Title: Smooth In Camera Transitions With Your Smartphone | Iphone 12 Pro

It is stormy weather here in Gothenburg today, and we decided to shoot a video outside. Probably not the best decision that we've done. Perfect weather, right? As the good saying in Swedish goes, there's no bad weather, only good clothes. Oh, just it. There's no bad weather, only bad clothes.
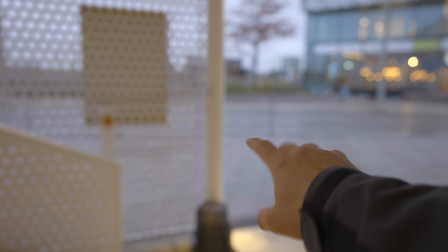(0:41)
That's the saying. Exactly. So I'm thinking that we're gonna start off with Edwin walking from here to here, and I'm gonna swipe the iPhone from right to left so that we go behind this pole here and can make like a seamless transition into the next shot.
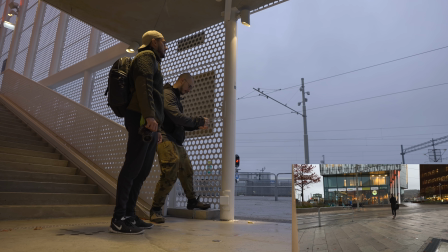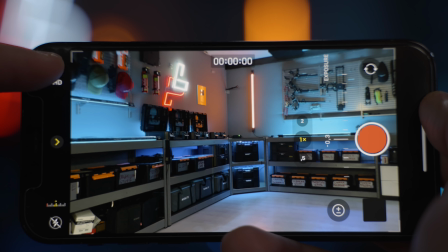(1:09)
The settings that we're going to use is going to be 4K 60 FPS, and we're going to shoot with the medium lens,
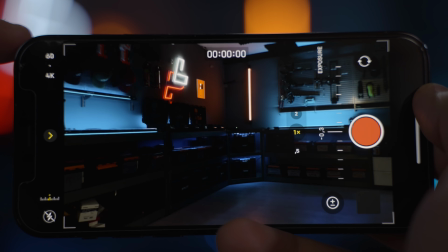(1:16)
which is going to be an equivalent to like a 24mm lens on a full frame camera. And we're also going to adjust the exposure manually so that the iPhone doesn't change the exposure as we're shooting.
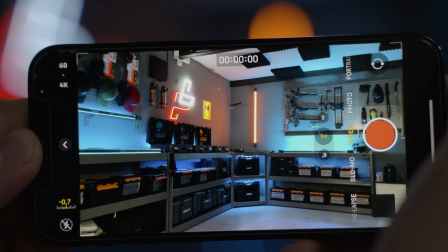(1:27)
To be able to lock focus on your iPhone 12 Pro, the only thing that you have to do is just press where you want the focus to be and then hold down the finger,
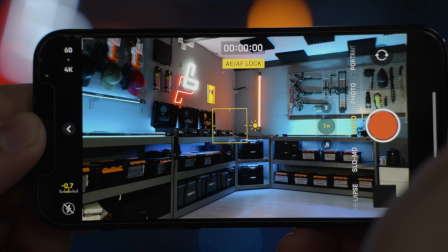(1:36)
and then it's going to say AEAF lock. And that is going to lock the focus so that you can get the blurry background and blurry foreground depending on what kind of shot that you want to have. And when you want to nail the exposure and make sure that you're exposed for the sky or exposed for the dark or bright backgrounds,
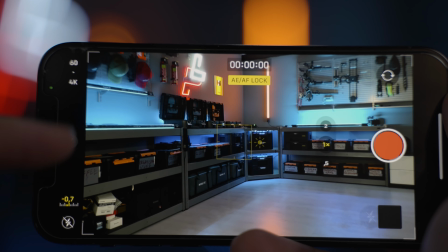(1:53)
what you want to do then is that you want to press this tiny arrow right here,
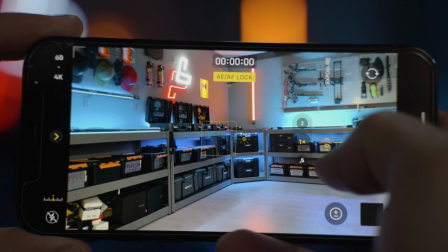(1:58)
and there's a small button up here that you can press, and then you can adjust the exposure as you want it to be. And when you do that, then you can do your own kind of like creative style to it. You can set the focus where you want, and you can expose your shot the way that you want it to. Really good things to know if you want to tweak a little bit of things. In Swedish we call that spårvagn. Yeah, I would say probably more likely in Gothenburg though, but spårvagn it is.
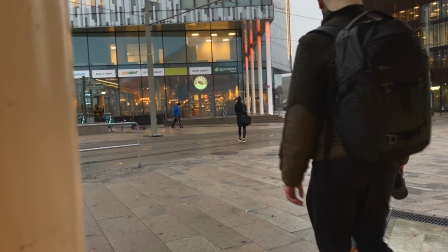(2:24)
Since we panned out into a white pole, we're gonna pan out from something white in the next shot to be able to get the seamless transition going through the entire sequence.
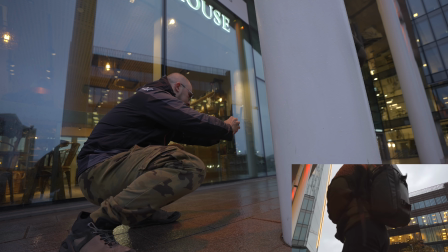I think we got it. It's really windy in Gothenburg today. One of the most important things when you're doing any kind of like whip pan transition is that you want to make sure that the
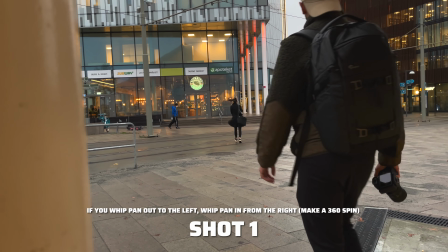(2:53)
end scene of your shot is matching up with the new scene of your coming shot.
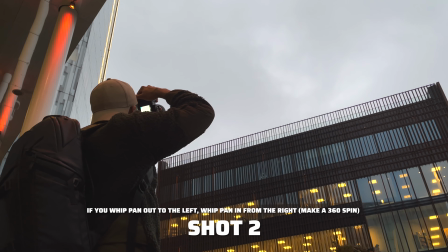(3:00)
So since we pan down, we're gonna have to have a dark background or like a dark frame that we can pan down from, so we can make it feel a little more, how do you say? Seamless.
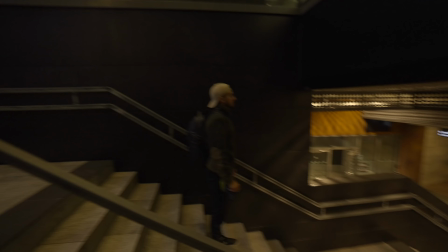(3:14)
I'm thinking maybe here. Yeah. That looked good, right? It's really good.
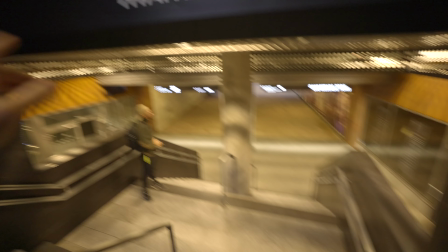(3:20)
Then we can have a really nice transition of Edwin going from like upstairs taking a photo and then down to the subway.
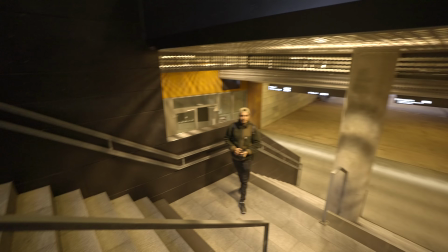(3:27)
I think it's gonna be good.
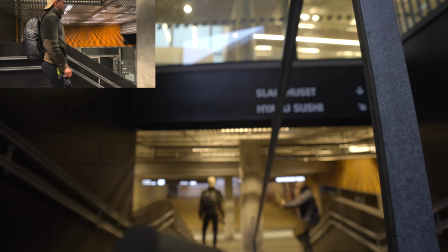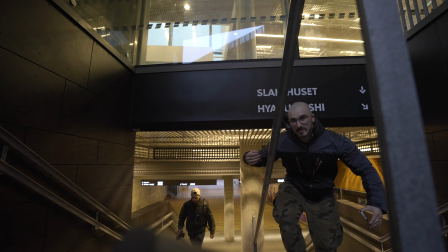(3:34)
It's like storm in Gothenburg.
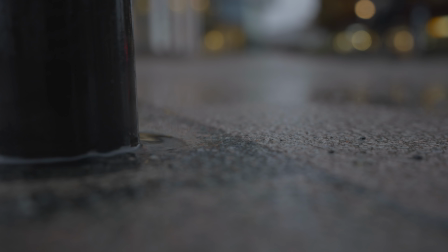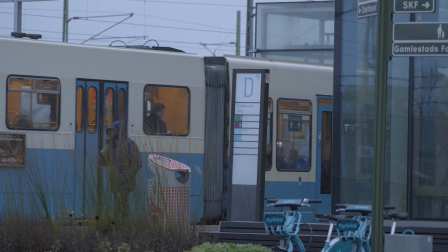So for this shot, we're gonna do a swipe out from this part of the concrete bridge so that you get the same color in our shot.
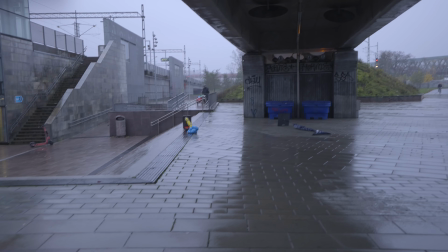(3:57)
But there's a little bit too much junk in the frame here, so we're gonna step up to the telephoto lens of the iPhone to get this shot. And then Edwin's gonna walk straight towards the camera and make it black. And then as for our next shot, we're gonna fade out from something black to get the seamless transition.